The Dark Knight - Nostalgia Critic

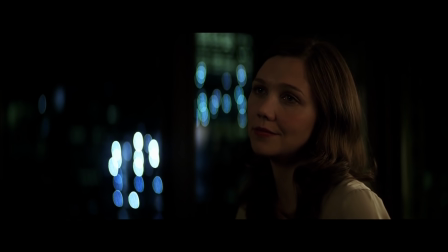[16:33] If you turn yourself in, they're not gonna let us be together.
I need someone more mentally sound, like a guy who would kill a man literally on the turn of a dime.
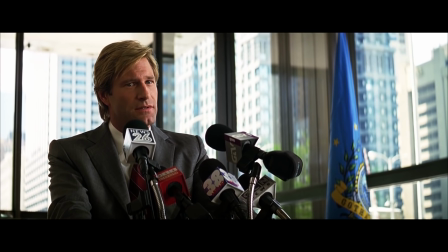[16:41]
In a surprise twist, though, Harvey tells everyone that he's Batman.
I am the Batman.
I really love that Nolan realizes the trick to get a good Two-Face is to get Harvey down.
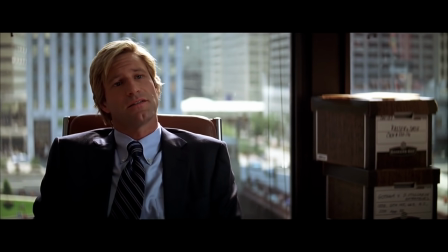[16:54]
He knows in order to make the transformation more painful, he needs to be relatable.
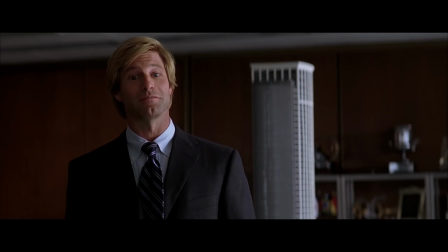[16:58]
And a lot of time is dedicated to him being portrayed as heroic and likable, and not to a fake degree.
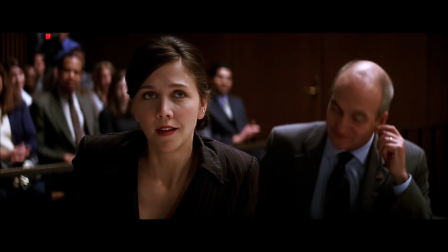[17:04]
For the most part.
Your Honor, I'm not done.
Just stop reminding me that clips in this movie.
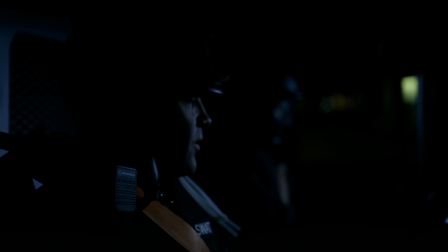[17:11]
The Joker rigs it where they have to take the lower route The lower fifth would be like turkeys on Thanksgiving down there Which... they clearly don't!
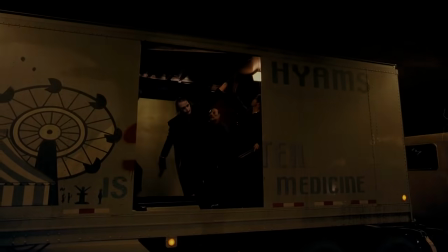[17:18]
There's tons of ways around this! And the Joker chases them, trying to blow open the truck These scenes are built for that, right?
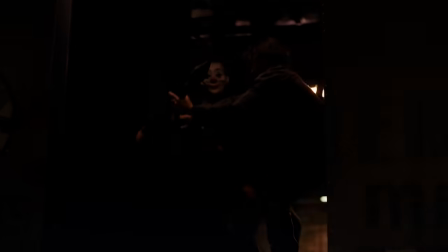[17:25] He's gonna need something a lot bigger to get through this Die hard, Bant!
But Batman shows up,
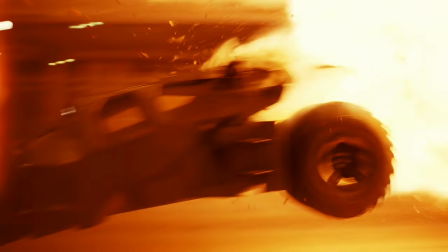[17:33]
and where I really bashed the action in the first film I can say not only is it a lot better in this one But it has one of my favorite action sequences of all time.
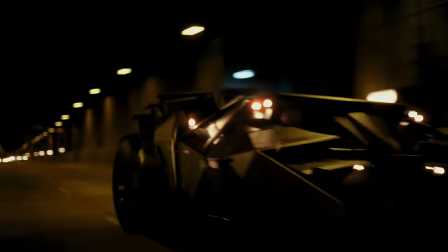[17:43]
This chase is so well laid out, keeps the adrenaline high, and brilliantly has no music, so you can focus only on what you're seeing.
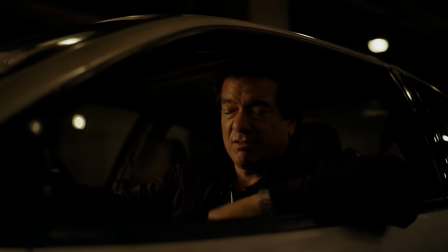[17:52]
Again, the music is great in this, but cutting it out here makes everything strangely more epic.
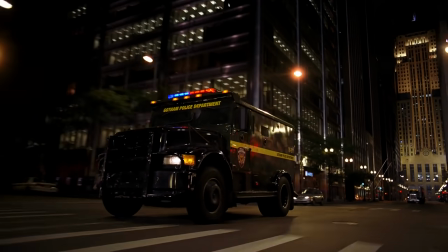[17:57]
There's not even much dialogue. The language of the scene is practically nothing but crashes and explosions.
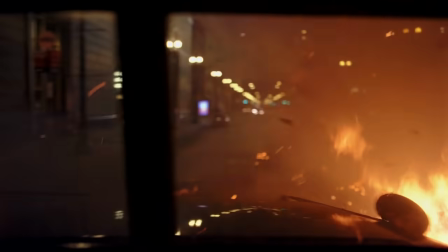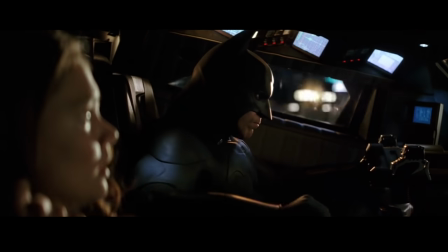[18:09]
It's also edited much better. In the last one, everything was so shaky and cut around too quick.
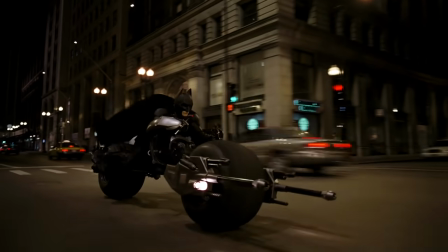[18:15]
Here, you can make out everything and really feel like you're riding alongside them.
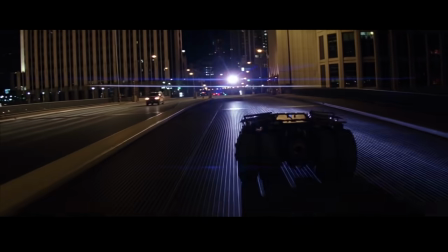[18:19]
When Batman crashes through a window, it doesn't just cut randomly to somewhere else. You actually get to follow him through the window this time.
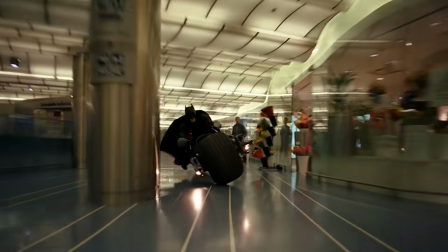[18:27]
You get to experience what he's experiencing.
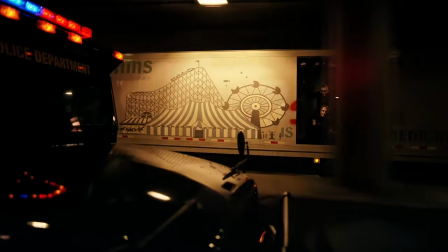[18:32]
Look at the clowns firing at them. It's like you're in a live-action video game.
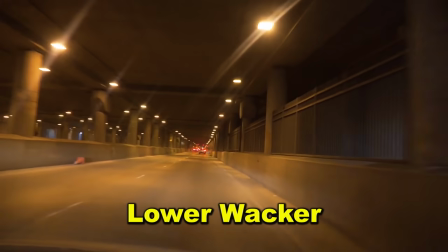[18:36]
To a point where every time I drive a lower whacker, I can't help but get a little bit of an adrenaline rush because I always think of this scene.
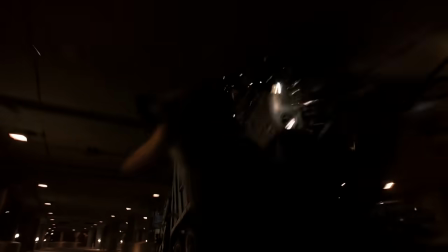[18:44]
On top of that, almost all of it is really there. Yes, there was some model work and a few moments of CG, but they were used only when they had to be.
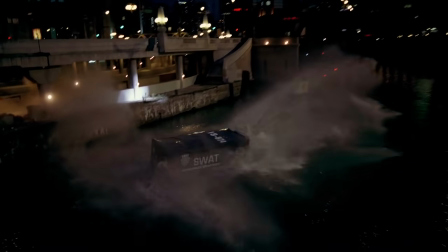[18:52]
They went the extra mile and actually had all these cars blowing up or crashing.
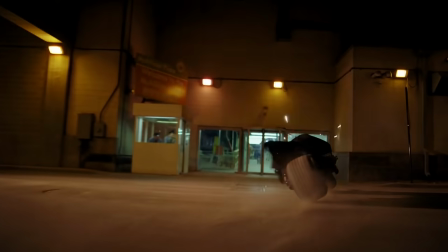[18:57]
You simply feel more immersed when you know what you're looking at is really there.
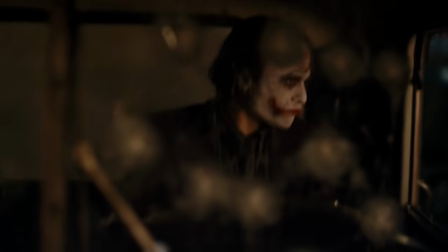[19:02] Ooh, you want to play it, come on.
It all builds up to a topper that everybody saw in the trailer, but you got so wrapped up, you forgot it was coming.
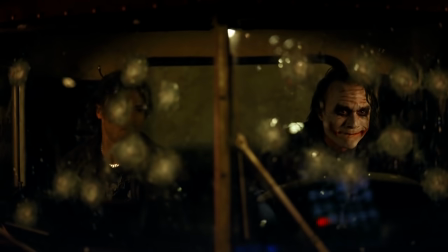[19:09]
And everybody roared in the theater when it finally happened.
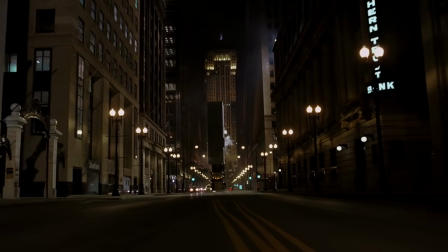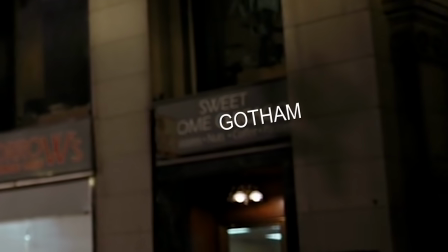[19:18]
This leads to the ultimate showdown shit Gotham has ever had, with Batman charging towards the Joker.
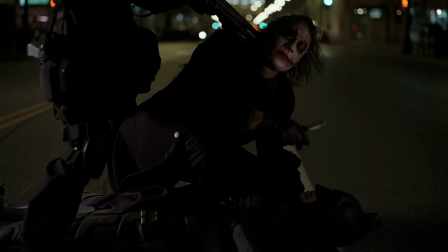[19:28]
This leads to, I'll completely admit, a surprise that shocked the hell out of me.
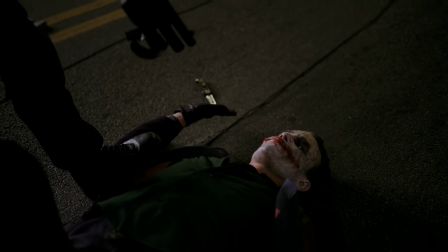[19:33] We got you, you son of a bitch.
Again, the crowd went nuts here.
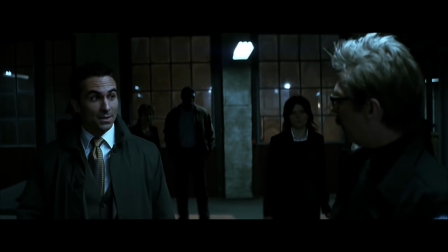[19:40]
I think it shows a movie is really working when there isn't a character you're not rooting for.
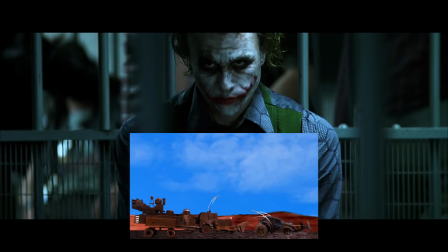[19:45]
It's kind of like the Coyote in Roadrunner, because everything with me is for some reason. It doesn't matter if they're good or bad.
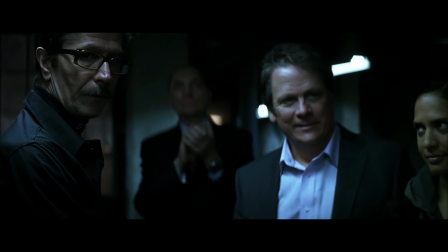[19:51]
If they're passionate and interesting, you do want them to succeed in one way or another.
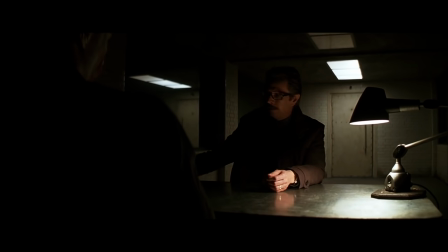[19:56]
Things go south, though, when both Harvey and Rachel disappear. Thus, the Joker and Batman finally have a sit-down.
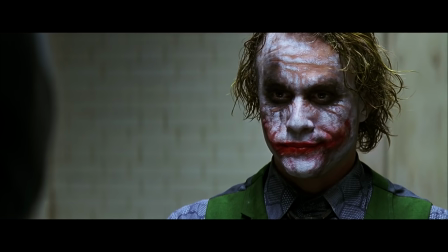[20:01]
This is basically a Funhaus mirror version of Heat, but who gives a shit? It's great.
I'll show you.
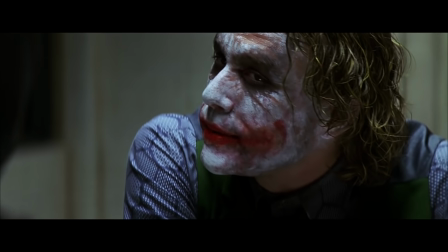[20:07] When the chips are down, these civilized people, they'll eat each other.
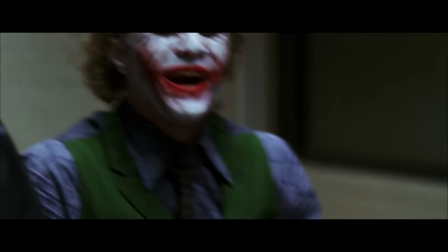[20:12]
Joker says he's trying to make a point as an agent of chaos, which is a little contradictory. If you're an agent of chaos, you shouldn't have a point.
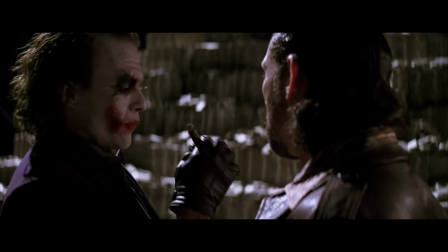[20:19]
But he does go back and forth between proving something and just spreading madness that I think it kind of acquits itself.
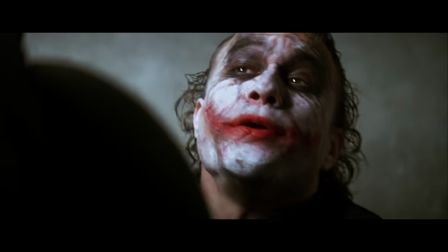[20:25] Don't worry, I'm gonna tell you where they are, and that's the point.
He tells him where Harvey and Rachel are, as they're both in separate buildings about to be blown up. Batman goes to save Rachel, but discovers the Joker switched the addresses. Some...